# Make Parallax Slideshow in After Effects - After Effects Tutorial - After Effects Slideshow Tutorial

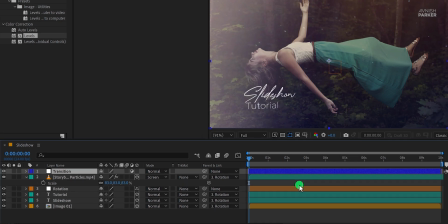497s
Make sure to place it on top of all layers. Then go to the effects and the presets, and search for the linear wipe.
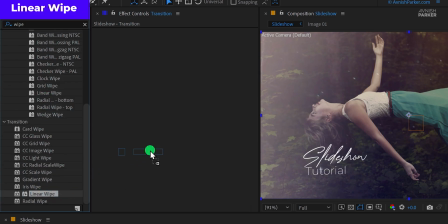506s
You will find it right at the bottom. Place it on the adjustment layer, and let's adjust some settings.
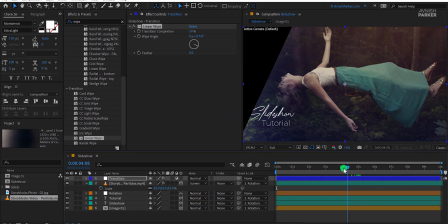516s
Go to the 5 second position, and add a keyframe on the transition completion.
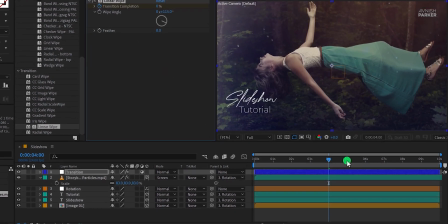522s
Make sure the value is 0%. Then go to the 5 seconds position, press U to reveal the keyframe,
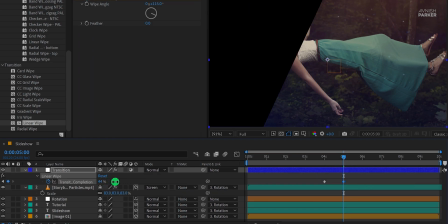530s
and then change the transition completion value to 100%.
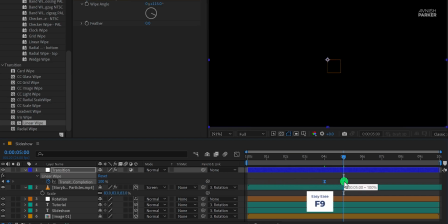534s
Select both keyframes, and press F9 to easy ease them. Open graph editor, in case your graph does not look like this, then right click here, and choose edit speed graph.
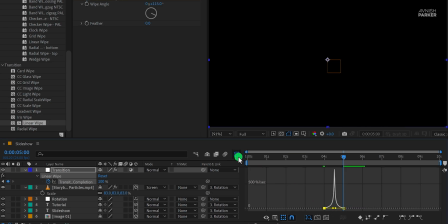548s
Now change the curves to something like this. Switch back to the main timeline, and this is how the animation looks now.
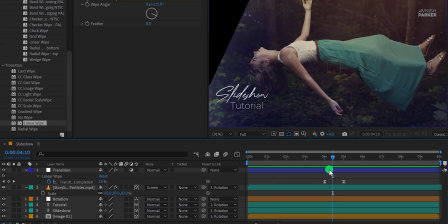560s
I think I need to change the angle of this transition. So select it and change the wipe angle value to a different one.
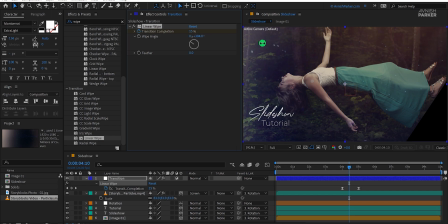568s
I am going to use the 300 degrees. Check the animation and this is how it looks.
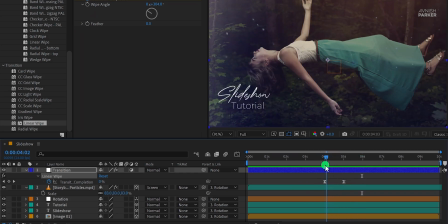577s
Great. Let's place the first keyframe at the 3 seconds so that we will have a longer time for the transition. It will look much smoother now.
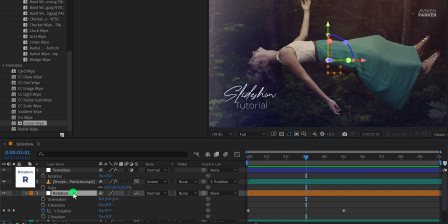593s
Select the rotation layer, and open its rotation. Select both keyframes, and easy ease them as well. Open the graph editor, and change the curves to something like this. So that the animation will be faster at the end.
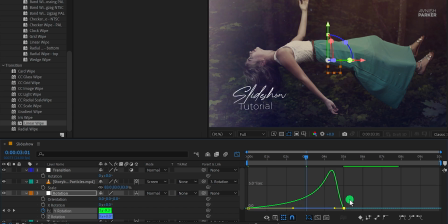609s
It will look good with the transition.
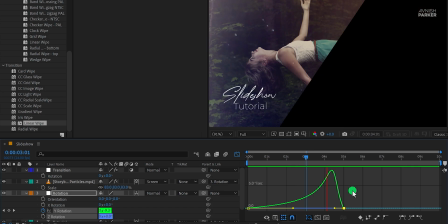615s
Perfect.
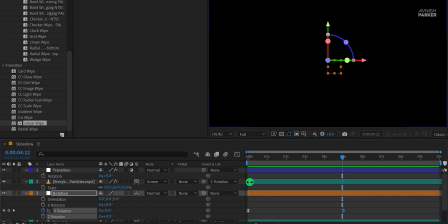619s
Switch back to the main timeline, and then minimize all layers.
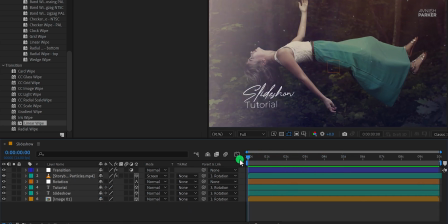624s
Now I'm going to add some blur on the text layer, to create a fake depth.
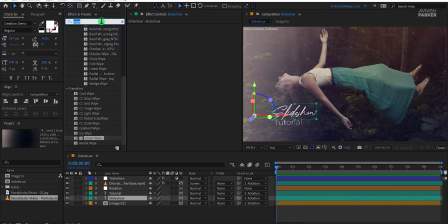629s
This step is optional, you can always skip it. I am keeping a blur value of around one, just a tiny one.
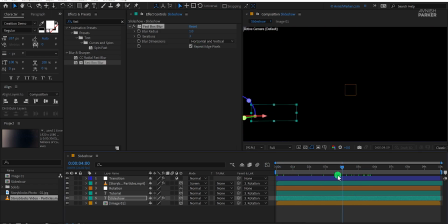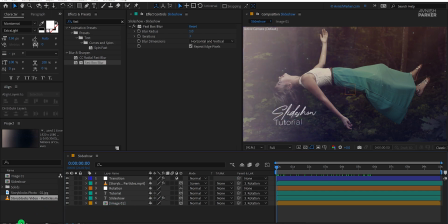644s
Now create one more composition, and call it the Slideshow Full.
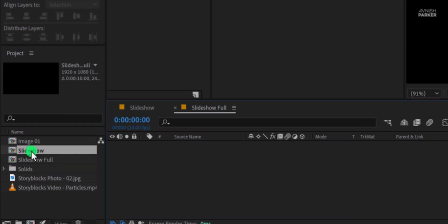653s
Hit OK, then grab this Slideshow Comp from the project window, and place it in this composition.
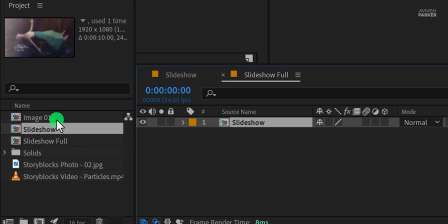660s
We are going to make more slides here. Let's see how can we do it. In our project window, we have to make a duplicate of this Slideshow layer. We cannot do it inside the timeline, because then the source will be the same, and you won't be able to change the images.
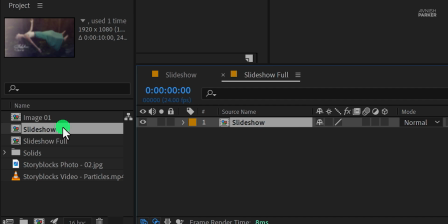678s
So select the slideshow layer in the project window, and make a duplicate of it.
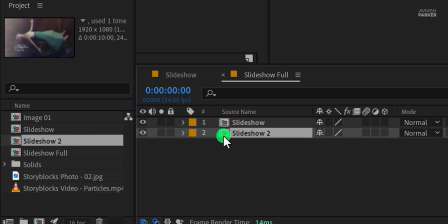684s
Now place this slideshow 2 composition into the timeline, then open it.
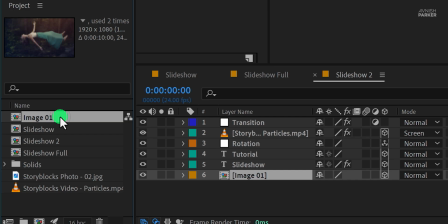690s
Select the image 1 layer here, now select image 1 in the project window, and also make a duplicate of this image 1.
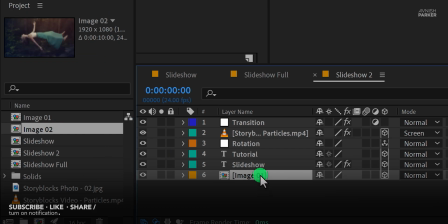698s
Make sure both comps are selected, then press and hold the Alt,
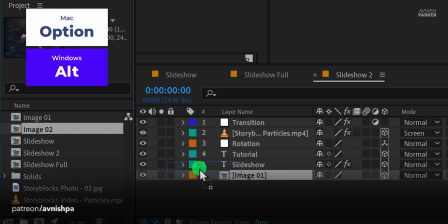703s
or Option key on your keyboard, and drag this image 2 on the image 1 composition.
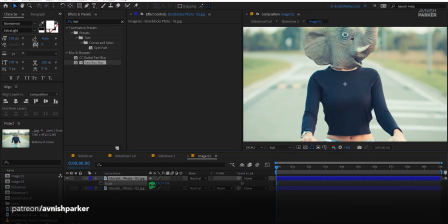709s
Now it will replace the image source from the project window, and both slideshows are independent.
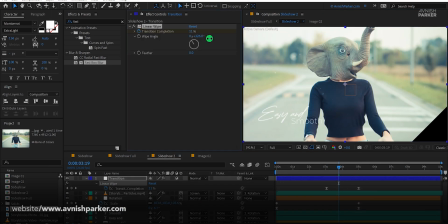715s
If you change anything here, it won't affect any other composition. By following this step, you can easily make multiple compositions.
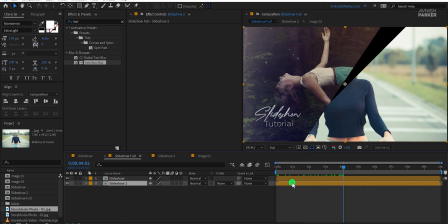724s
I am just adding different wipe angle values, to make the dynamic look.
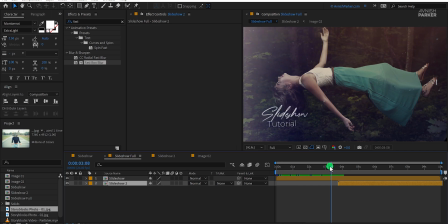730s
Switch back to the slideshow full composition, and adjust the placement. I am going to place the slideshow on around 3 second duration. Check the animation, and now we have multiple layers.